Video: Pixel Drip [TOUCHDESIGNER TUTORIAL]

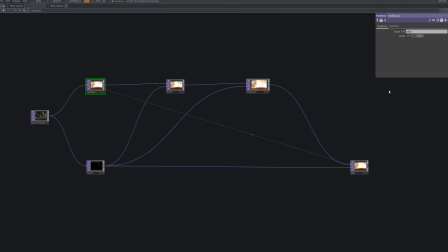Set the feedback top's target top to the add top to close the feedback loop. This ensures that the composited final frame is fed back into the chain, allowing the accumulated distortions to evolve over time.
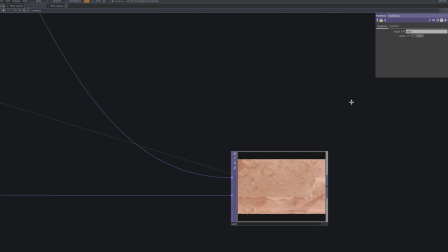With this loop in place, the pixels continuously drip downward, creating a fluid, living motion throughout the scene.
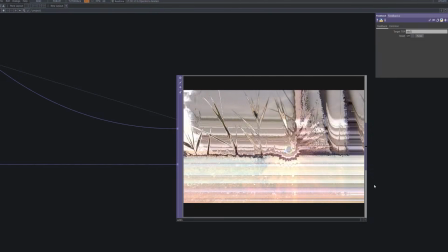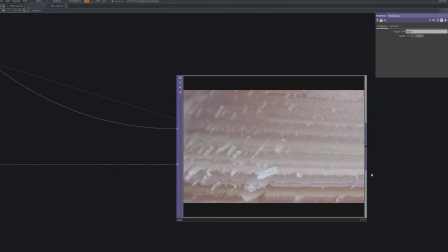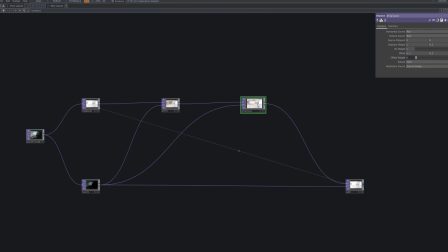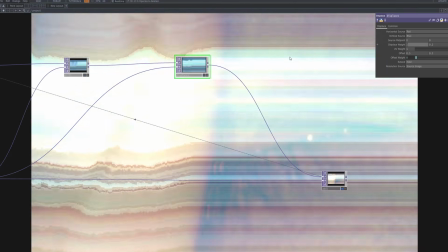To ensure the pixels flow strictly in a vertical direction, set the displace top's displace weight parameter to 0.
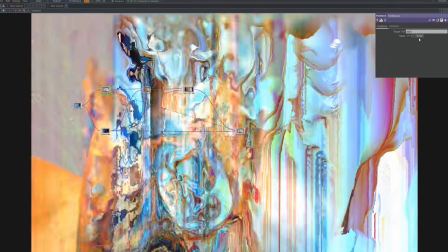This parameter controls the horizontal displacement strength, and reducing it to 0 eliminates any distortion along the x-axis,
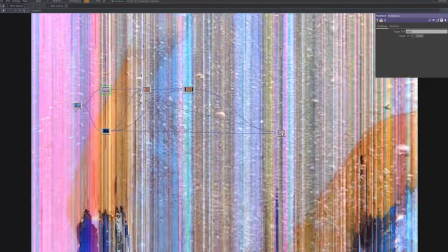allowing the drip to occur exclusively along the y-axis.
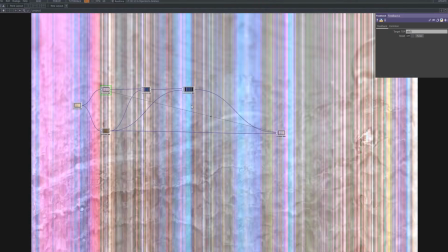As a result, the pixel drip motion becomes clean, directional, and visually consistent, without any lateral wobble.
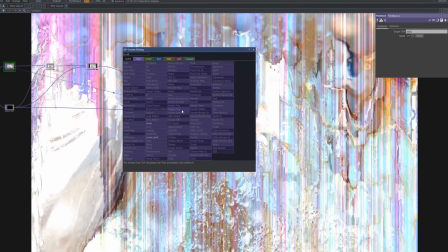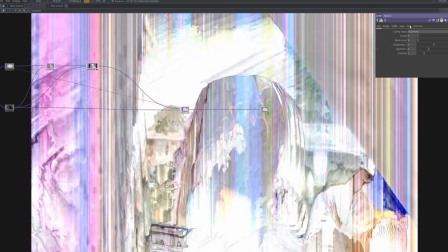Add a level top to fine-tune the overall color and brightness.
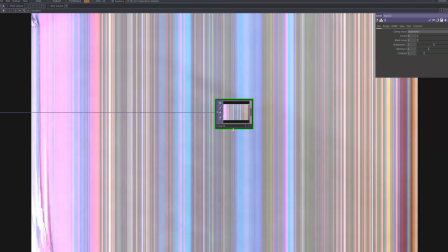Adjust the black level and brightness to enhance the contrast of the pixel drip effect, and use the gamma control to refine the midtones.
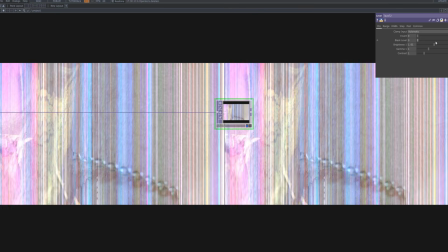Increasing the contrast will make the drips stand out more distinctly from the background, creating a stronger visual impact.
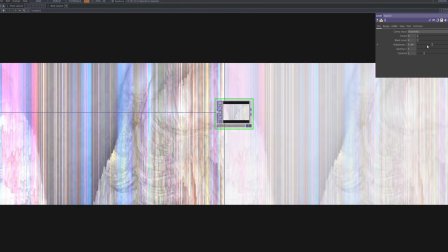This final grading step allows you to define the mood and atmosphere of your pixel drip effect.